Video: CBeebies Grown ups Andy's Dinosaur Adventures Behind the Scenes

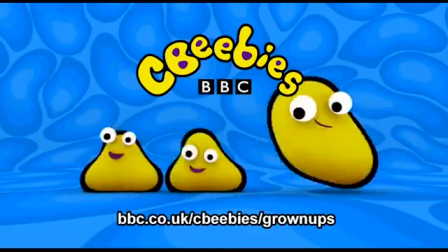0:00 This is CBeebies on YouTube. Find even more fun and games for your child at the CBeebies website.
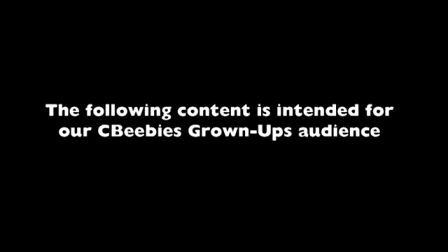0:07 The following content is intended for our CBeebies grown-ups audience.
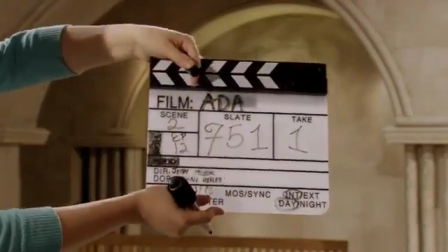0:15 Andy, action. Hello, I'm Andy.
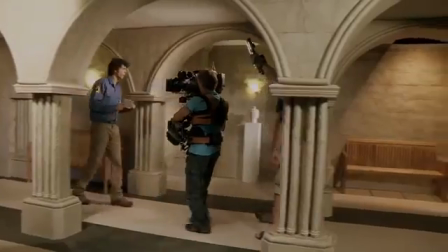0:21 I work here in the Dinosaur Gallery of the National Museum.
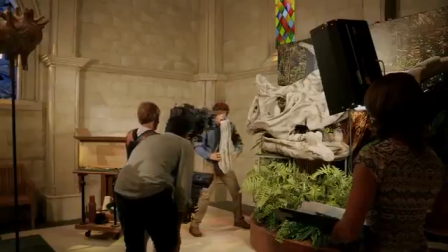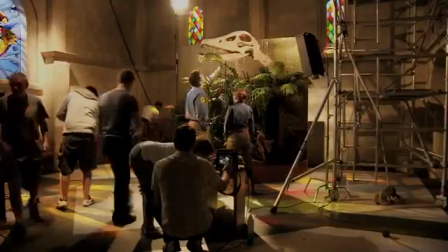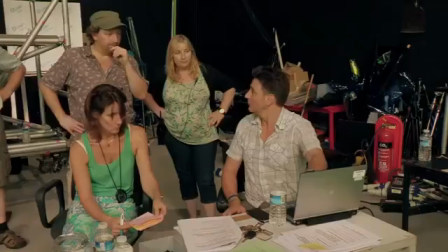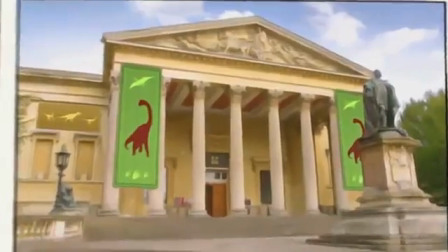Hello, I'm Andy from Andy's Wild Adventures, soon to be Andy's Dinosaur Adventures, and we're here filming a new batch of adventures. We have a new character, Hattie, who is our dinosaur expert. And Hattie every day will tell me about her display that she's working on.
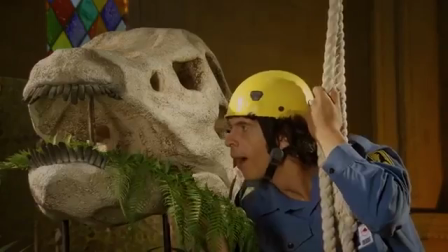1:04 Something goes wrong, and I then have to go on my dinosaur adventure.
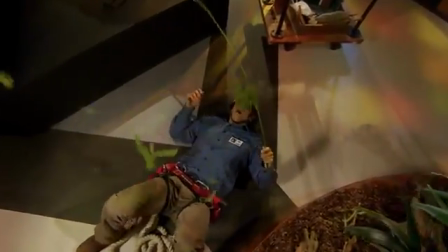Hattie's fun! At the beginning of filming, my first shoot was actually in a natural history museum. It was brilliant, so good. It's the most amazing building and the most amazing museum.
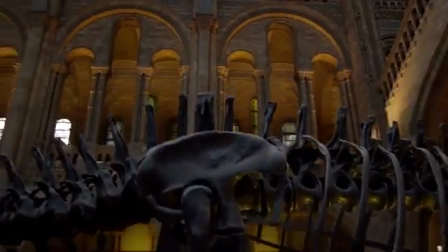1:30 The reason Natural History Museum was chosen was because of all the sheer size and the sheer beauty of the building. I think for our audience, for the kids, it will maybe spark their imagination.
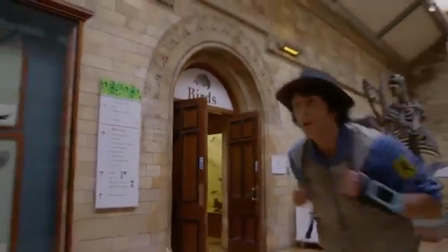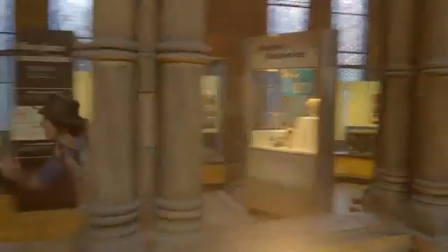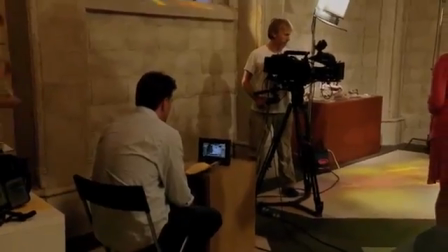1:52 We then designed our museum studio set to seamlessly match up with this, and it was a miniature model that our design team worked on.
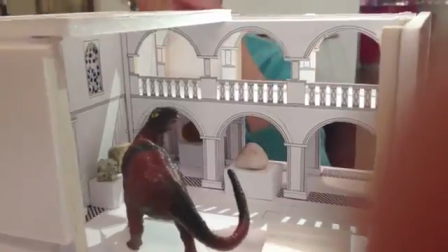2:01 I looked at it and I thought even the model was fantastic. And nothing to the scale of what actually appeared.
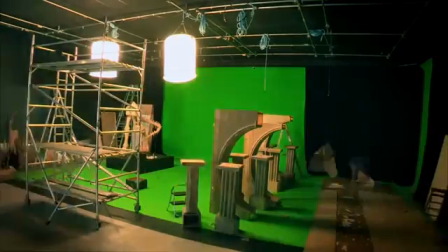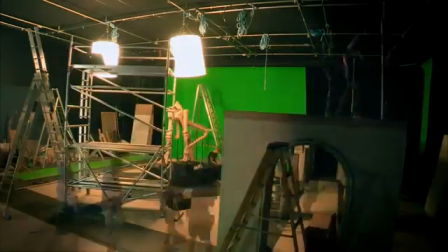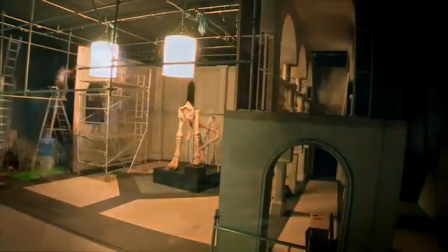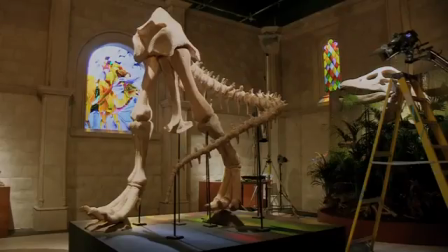It's just epic. I mean, it was a lot bigger than I thought. It was a lot more detailed than I imagined.
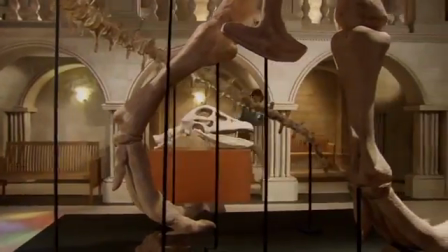2:36 A lot more space. Hopefully, it will bring you more into the program.
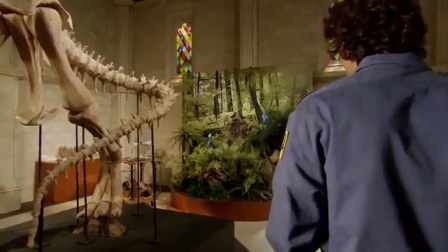2:41 That looks fantastic.
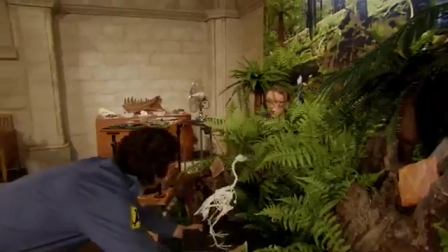2:46 My most favourite thing to see were the props. I was blown away by the props. One in particular, the Triceratops head.
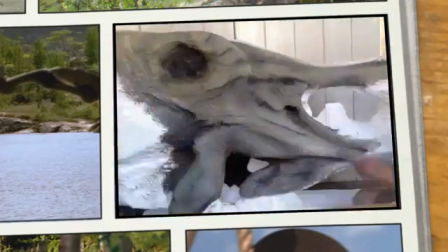2:56 It started off as a block of polystyrene and it was carved by our prop maker, and then it was painted meticulously to just bring it alive.
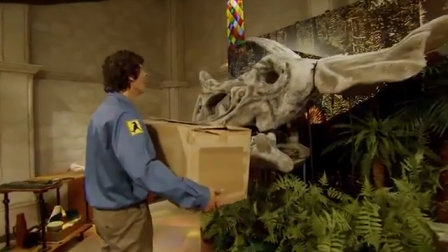3:04 Oh, look at the size of that skull.
The most amazing prop of them all though has to be the grandfather clock.
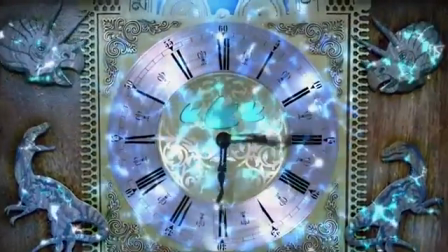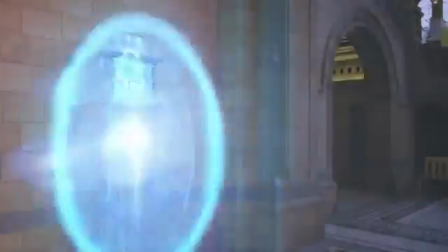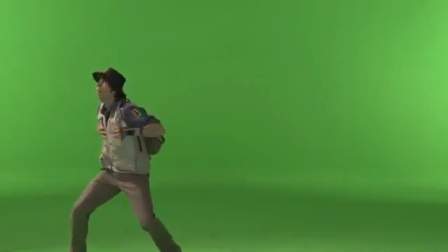3:21 The green screen is very important to Andy's Dinosaur Adventures because it really tells the kids,
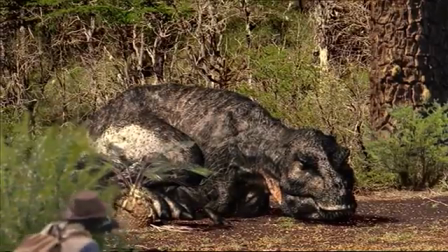3:29 our viewers, that I'm there. It's so important. It makes the program what it is.
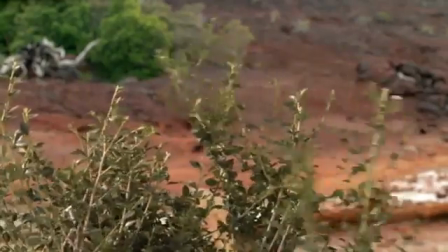3:34 I've got an idea.
How it works is that basically, as you can see, a huge green screen.
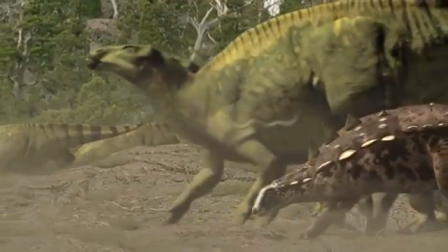3:41 They have the footage, and they comp me into the footage.
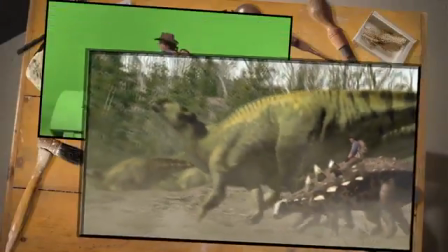3:45 It's kind of like layers.
Why walk when you can travel in style?
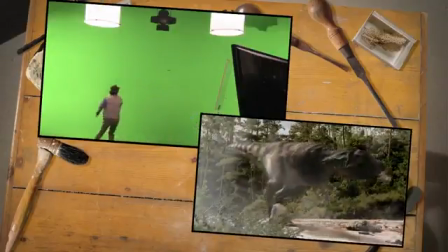3:54 Oh, yes! Oh, can you put that down, please? Oh, that was easy.
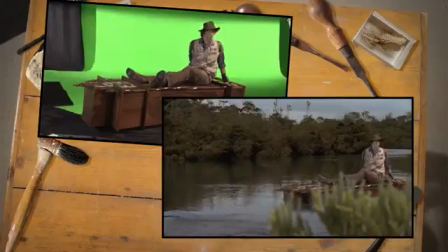4:07 Whew.